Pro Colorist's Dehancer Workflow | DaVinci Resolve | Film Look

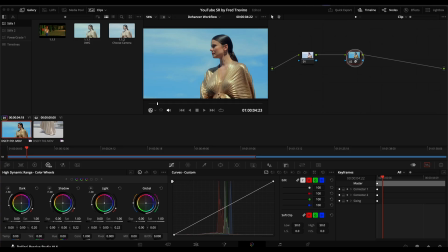But so you can see it makes a big difference. And I'll go ahead and just name this one. And then once I have the base look set, then I go to my first node and make further adjustments. So again, the look, I want this to be a little bit warmer. I want it to be vibrant. I want it to be very much like a commercial. And so I am now just going to go in here.
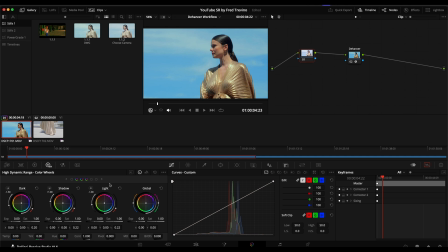And the first thing I'm gonna do here, luminance for that kind of project, you know, it really depends on the look. Some people might want, and I'll give you options here, might want a darker
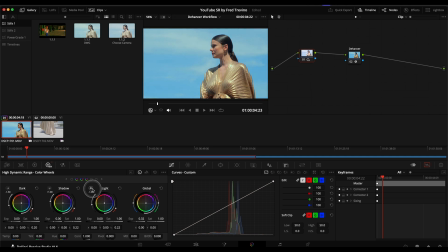look for a commercial piece. Some people might really want, they just love brightness and they might want to really brighten it up and really saturate things. And so for me, what I'm going to do is I'm going to go for something that's just like a hair brighter, like that.
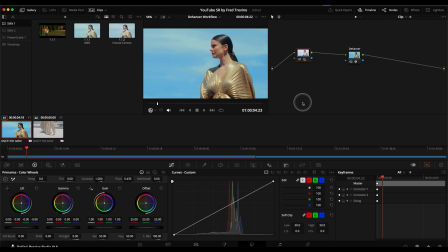And then I'm also going to drop the lift a little bit. And again, you can see down here, I'm using my control panel. Sorry about that. I'll try to remember to use the tools down here so you can see exactly what I'm doing.
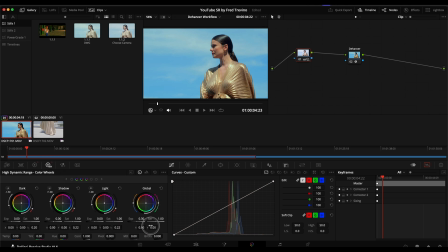But what I did here is basically just adjusted the global exposure. Okay.
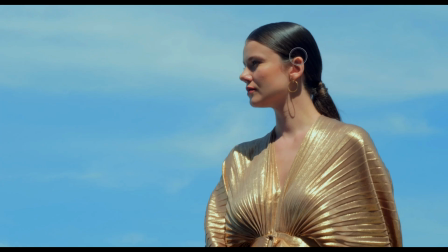And so that's just kind of a, it was a very, you know, this was a very subtle adjustment.
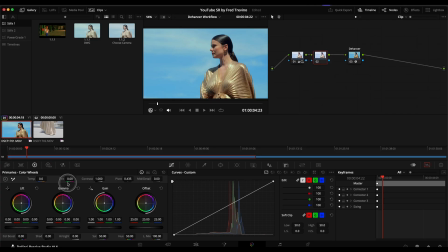And then I'm going to go here, create an additional node, and I am going to warm up this shot because we really want to see the gold in her dress and her skin tones. And again, commercial pieces love saturation, so I'll do that. And then I'm going to do a parallel node.
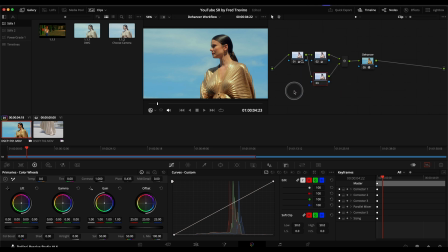So in conjunction or in parallel with this one, I am going to make adjustments to the sky. There we go. I'm just going to give it a little bit of a boost just so there's a little bit more separation.
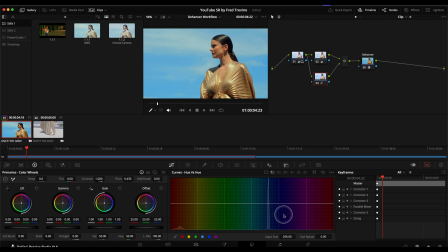And then I'm actually going to also play with changing the hue of the sky just to see what happens. So a little deeper blue, or I can go, you know, I might go like this.
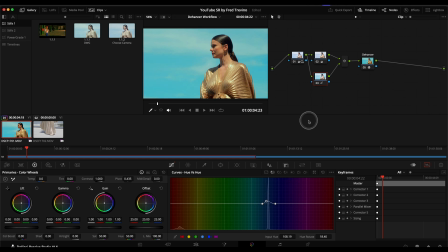I think I'm going to go with that kind of sky there just because it looks a little bit more like film, whereas the other one looked just a little bit more digital bright blue, you know, and we're going the sky from here to here. I think this kind of teal kind of look looks a little bit more interesting.
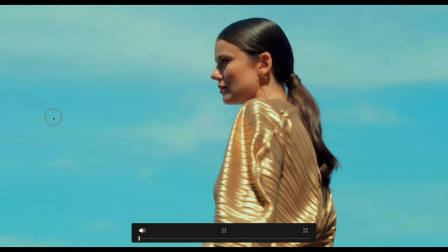Kind of rewind this here and let's play this in full screen to see how it looks. This is a slow motion shot, by the way.
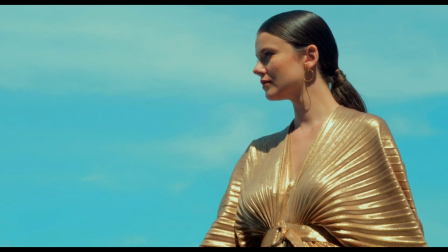So I think, you know, it's looking good. And then normally when, you know,
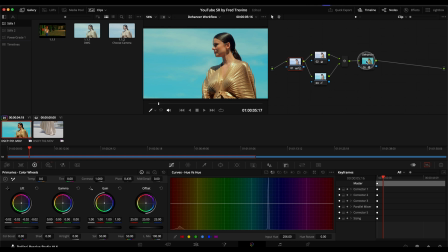I get it to a good place like that is when I go back into Dehancer and then I start adding in things like the film grain. I'm a fan of very subtle grain, so I typically like starting on the 65 millimeter ISO 50.
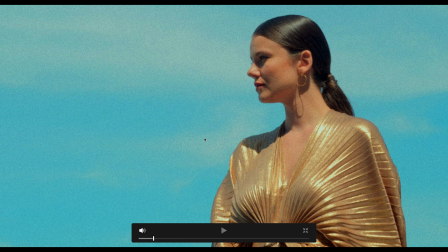There's the default grain. There's no grain.
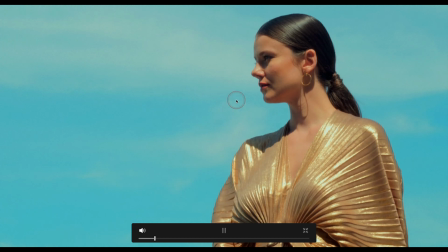And I like just this very kind of fine grain here that you can see playing through.
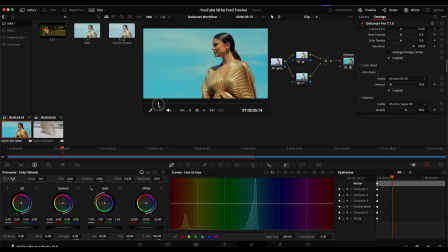There we go. So I think that's a good level of grain. And then from here, I just kind of play with the, I don't know if this lens seems to already have some kind of nice blooming highlights, but let's just see what this does to it.
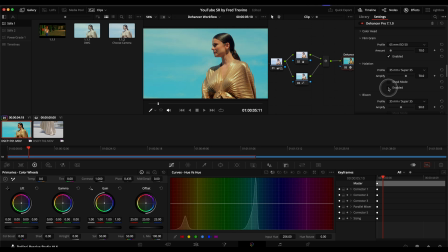Okay, and I don't think that does much. And again, I could maybe soften it, which I will add the bloom to soften things up. Again, just because beauty videos tend to like this sort of softness.
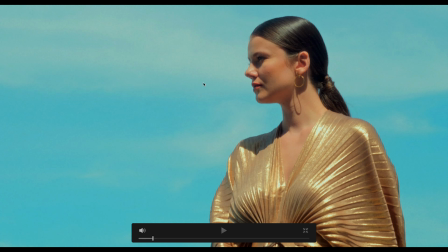So that's without it. Bloom added. Before, after, and you can see it adds this kind of softness to the edges and the highlights and a kind of glowy kind of look to it.
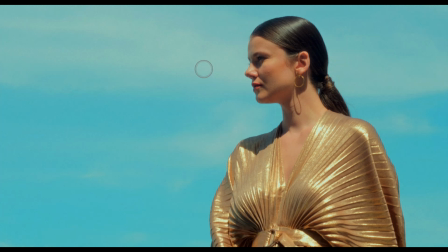Again, before the bloom, after. There we go.